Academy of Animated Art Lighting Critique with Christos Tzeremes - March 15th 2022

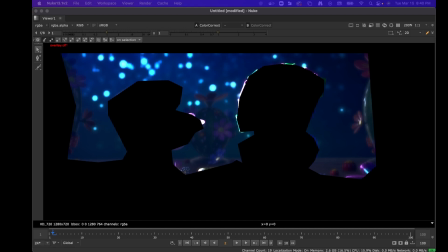[65:49]
I can just actually take like a roto paint here, and then let's turn the overlay on. So now you can just say
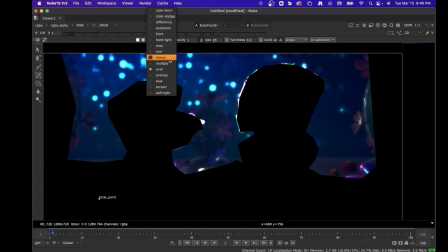let's do plus, and then you can just do that.
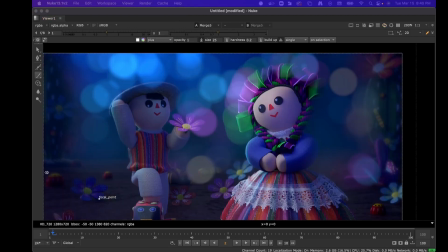[66:15]
And now if you look after your Z to focus, you have extras there. So you can kind of like add them in your background or remove them as needed,
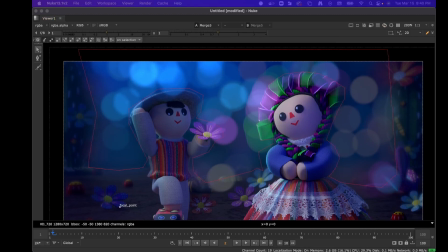[66:26]
and that's kind of what's happening. I don't know why I don't want to move this stuff. But yeah, you don't want to include the it's just like a background object, so you don't want it like coming in front.
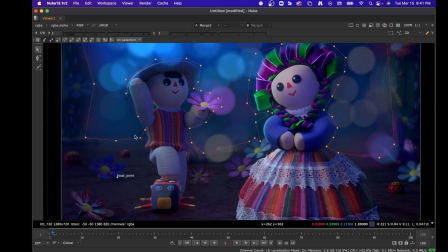[66:42]
But it can just help you, the reason why I'm bringing this up is like it can help you to get that like micro feeling, like it's a toy, it's a really small
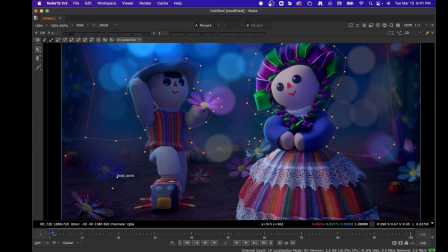[66:58]
like object, and like you want to pull that in and get people feeling that way.
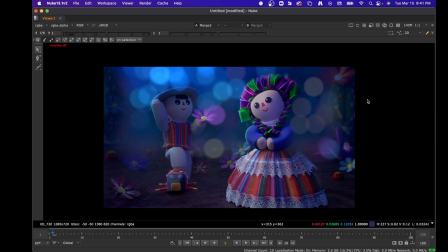[67:04]
Now this is just like a bad slap comp of it, but I'm trying to show you that like you can have this like really, really nice background, and like if after this I did this like crop, I just want to show you how close you can actually get to like
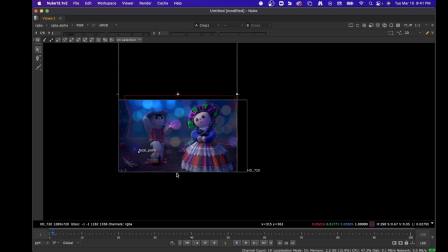[67:27]
your source material. It's like if you did a crop like there, and I got rid of the background.
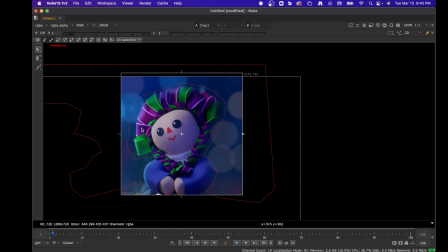[67:38]
So I'm just gonna center her, like it's about there.
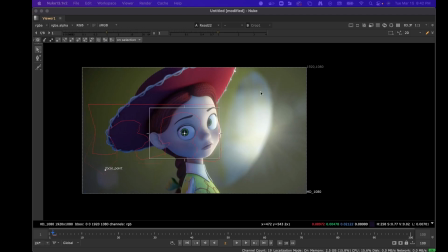[67:45]
So like if we look at this and then compare it to that, you sort of get to that feeling where like, hey, she's like a small object,
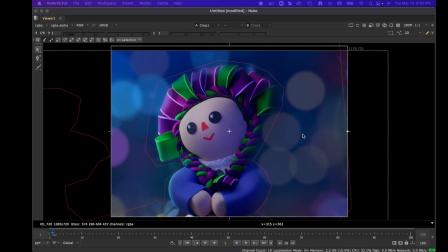[67:55]
and you have that like really nice bouquet background.
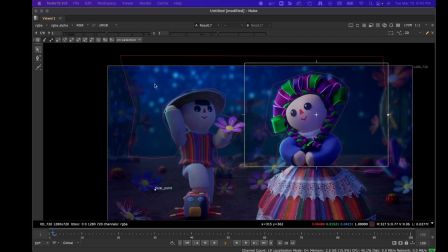[68:00]
I know like as a lighting exercise, you might want to like light these guys in the background. And again, like I'm going extremely far with this, like I'm taking it like as far as you can possibly go. You don't have to go that far, but
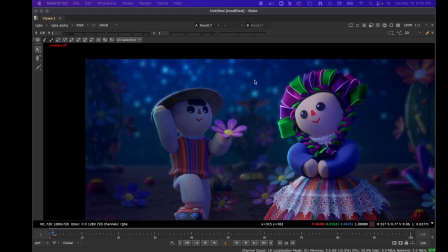[68:16]
I just think like if you add a little bit more depth of field and these guys get a little brighter, you'll actually feel that that bouquet in the background, and it'll add like a nice element to your scene.
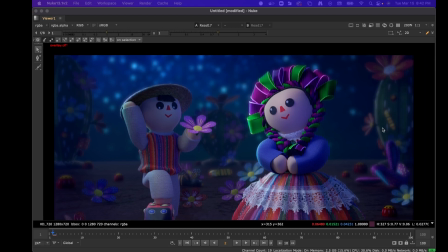[68:31]
And then everything that you like throw, like all the lights that you throw back here, all the shaping that you will add,
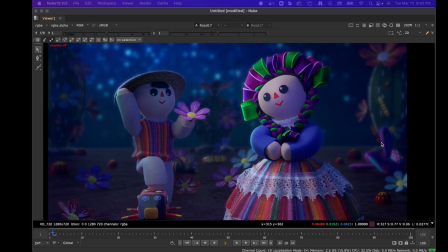[68:38]
to like these background objects will just like accentuate that background.
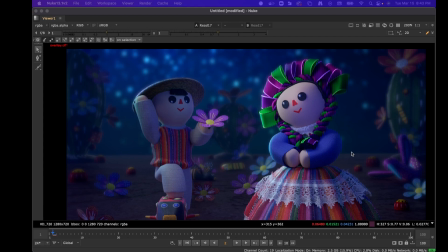[68:44]
So yeah, I think like, for basically you started this like last Thursday, I think, you've come a really long way.
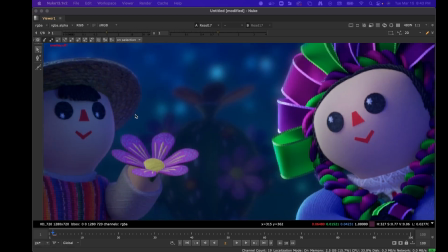[68:53]
I really like the dings that you have. I like that this guy's dings are kind of like in a different place.
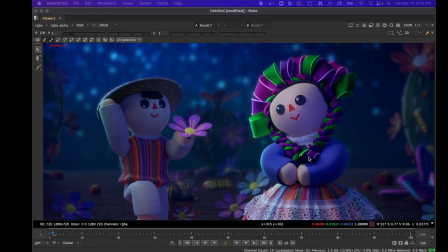[69:01]
I like the general shaping of things. I think your values just need a little work, and you're pretty close.
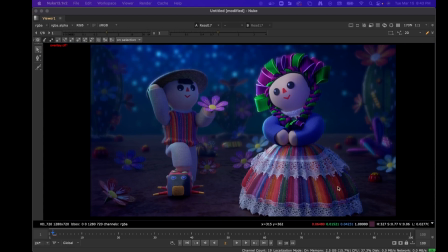[69:09]
Think about that shadow thing, see if you can get it, and the grounding, and I would consider maybe like some kind
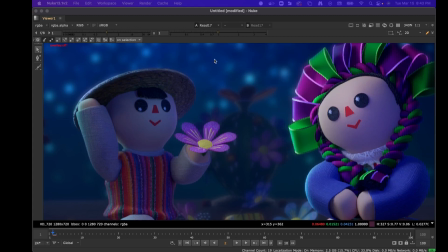[69:18]
of like shaping light on this one, either a top light, or even this one.
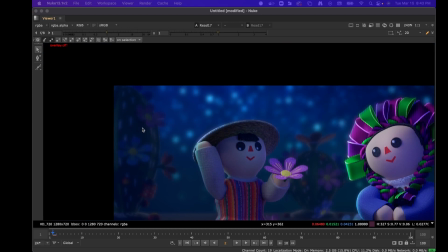[69:23]
Like I see you have it. I would maybe like increase it a little bit just to throw some interest into your frame.
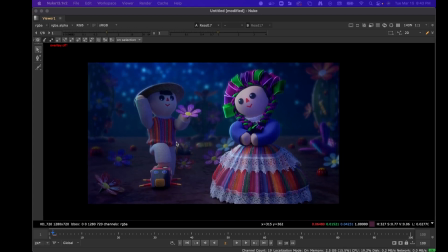[69:31]
But yeah, for just like a single week of work, I think like it's looking really good.
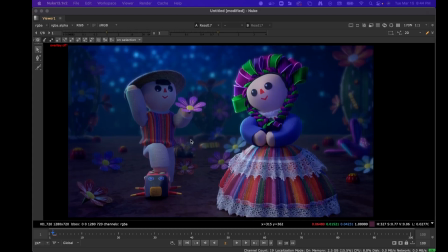[69:36]
So you're pretty close. It's just like minor, small things now. Awesome, thank you. I really like the the comp that you just did.
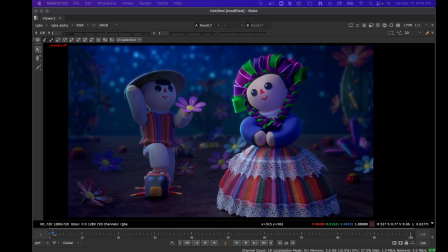[69:53]
It looks really nice with the whole bouquet and stuff. I'll try it for sure.
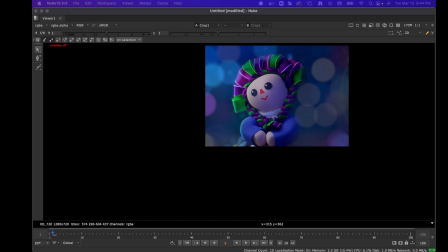[69:57]
Oh yeah.